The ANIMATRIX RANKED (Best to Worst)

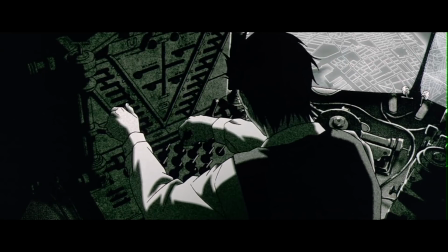759s
It also finds ways around noir animation, never being able to capture that sort of textural element of the film stock, or moreover going too dark.
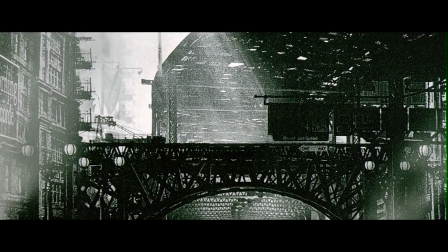766s
It uses these sort of textural filters with its animation, and adding layers of noise and distortion, as well as a very selective colour palette.
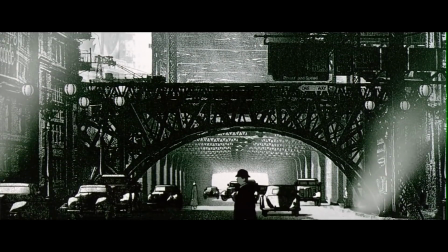773s
It fits the Matrix with its occasional flourishes of green. It makes the world pop. It all also helps make sense of the rougher 3D models and makes them blend better into the world.
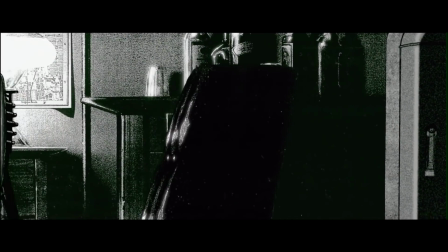781s
Even as the science has like a sketchy aesthetic. Yes, this takes a grounded look over the rubber reality from his prior short, recalling a different age.
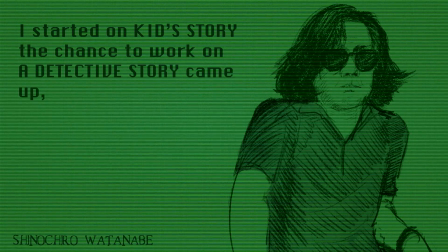790s
I started on Kid Story, but then a chance to do Detective Story came up, and I wanted to differentiate the atmosphere of the two of them.
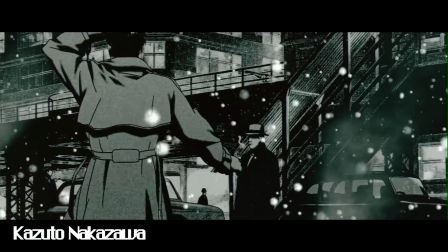796s
We have Katsuto Nakasawa, who did the animation direction here, with a similar sort of tone to his Kill Bill short, with that sharp,
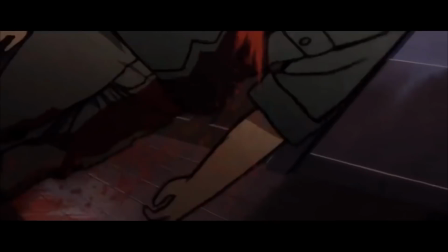804s
articulate style feeding back into the cycles of the Matrix, even though it's sort of funny because it's a Japanese perspective on an American genre perspective from a series which is
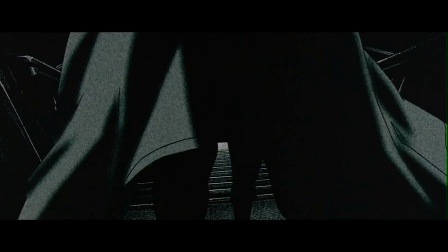813s
a American perspective on a Japanese perspective, you know, you're jumping around in circles.
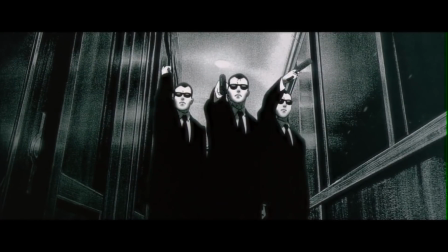816s
While Watanabe dabbled in noir beforehand, this is his first deep dive into the genre, down to the circular story and dour ending.
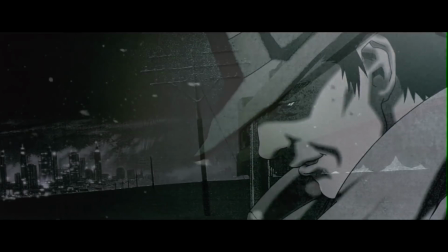823s
It's able to tell a complete story in a small space without feeling hampered, or like a condensed action scene.
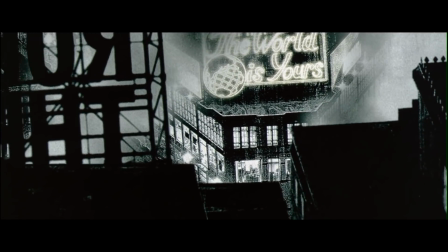828s
It's got that rough edge, and it's definitely one of the finest shorts, even if it had too many difficulties to list in its production.
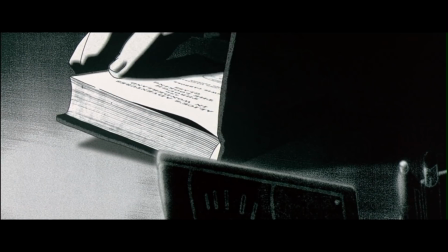835s
Excellent. Peter Chung's work suddenly falls into the land of the Matrix when you look at something like the Aeon Flux.
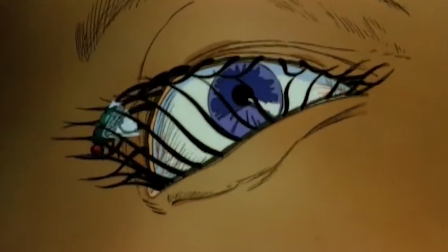844s
And this is basically his own Matrixified version of that.
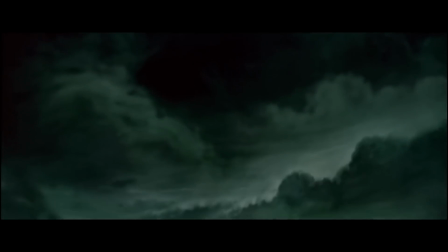848s
It's one of the few guest people from outside of Japan who worked on the production here.
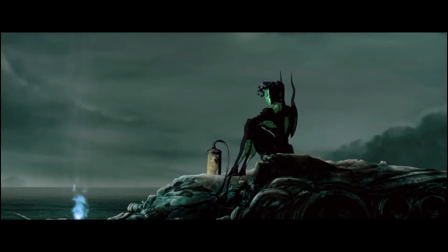853s
It has these sort of very grimy backdrops.
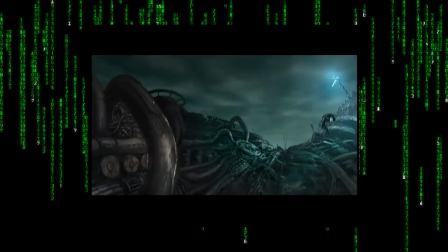856s
We ended up short a director at one point because kind of scheduling conflicts forced one of our directors to leave the project. And so Randy suggested, well, why don't we get Peter Chung, get that Aeon Flux guy.
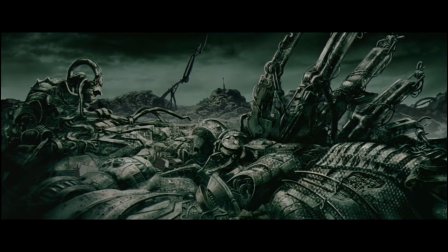871s
His short was produced in Korea with his own team, and CGI characters hold a sort of predominant position throughout.
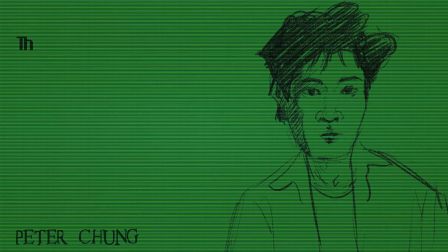877s
All the machines were created in 3D. This was my first experience using CG extensively. I enjoyed working in a new set of tools. The good thing about computer animation is that you can easily make adjustments as you go. Ironically, you could also say it's a more organic process since it allows the animation to evolve,
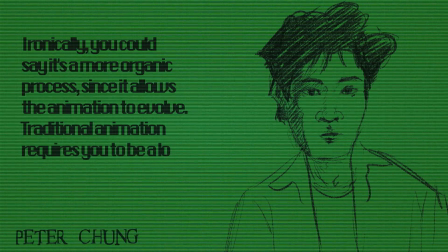893s
while traditional animation requires you to be a lot more locked down in your preconceived plan.
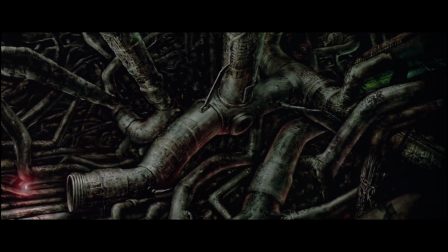899s
The team attempted to do something not explored in prior pieces. And yeah, this is out there, I'll say that much.
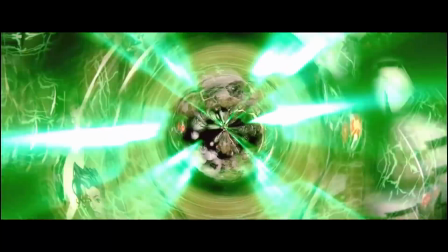905s
It's like a creepy nightmare, only to be pushed by the design of the work. The elements of boredom in this apocalypse are kind of interesting to explore.
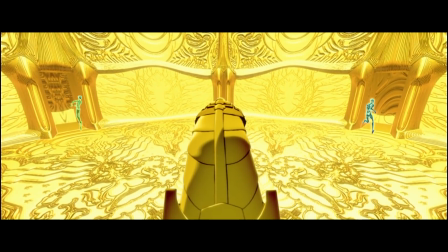912s
You go out of your way to sort of manipulate and torture these robots, it's no wonder it might end up biting you one day.
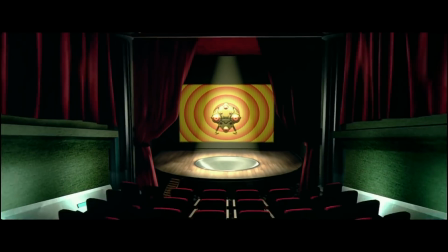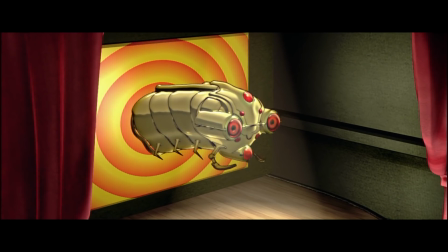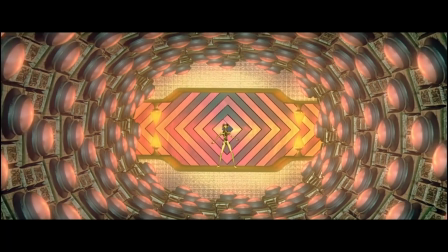928s
is definitely sort of a visual journey which takes advantage of the CGI, especially with the camera movements.
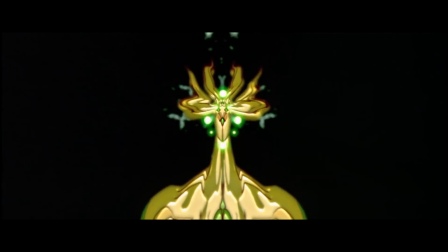933s
Make of the ending what you will, but yeah, it's definitely an experimental one. Pretty cool. Decent.
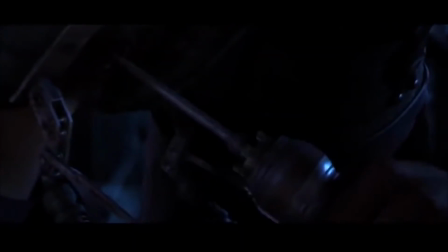940s
This is a solid collection. Only one of them I find particularly underwhelming.
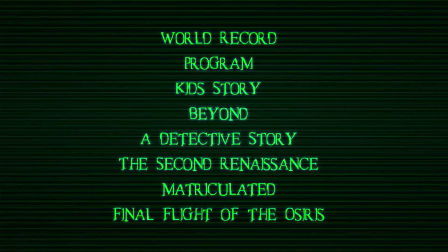945s
Here's my ranking, but the beauty of it all is I'm sure everyone has a variety of picks and top spots coming from the strength of the team working on it. Animatrix is an absolute trendsetter, and I'm sure I'm not the first to say that either.
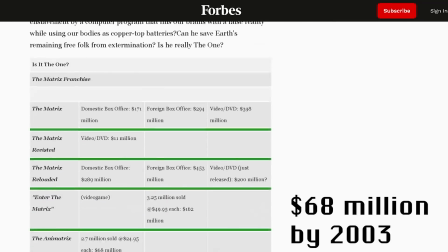956s
For Warner, it was a massive success, and looking at the sale numbers from the time, it made more than enough to balance its meager budget.
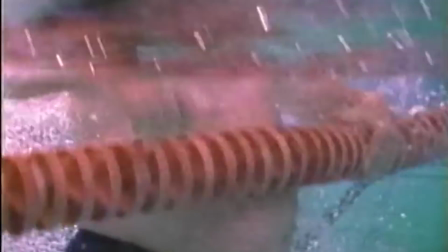964s
Also encouraging Warner to continue its pursuit of anime in the future,
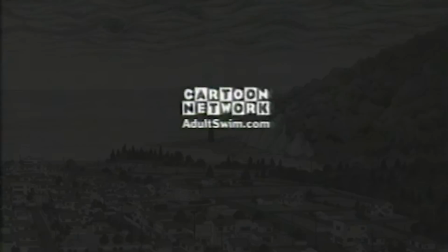969s
which they have been doing to this day if you look at things like Adult Swim and newer projects on the horizon.
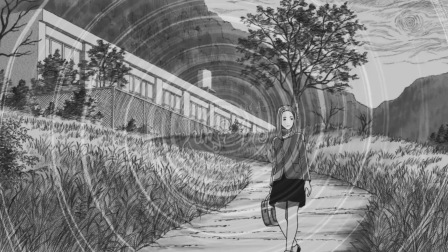974s
And this won't be 4C's last anthology either. Hello there, we have Kat over here. And you have just watched a 4Sember or a 4C month video. Now there's supposed to be a bunch of them. We're supposed to be releasing them every day after all. And at the end of the month we should have a full, expanded, revised version for everyone to see. If you want to keep checking them out, there should be a playlist probably on the screen, I'm guessing. And to thank everyone who has helped support me during this period of time, it's been a little bit hectic to try and get these videos out.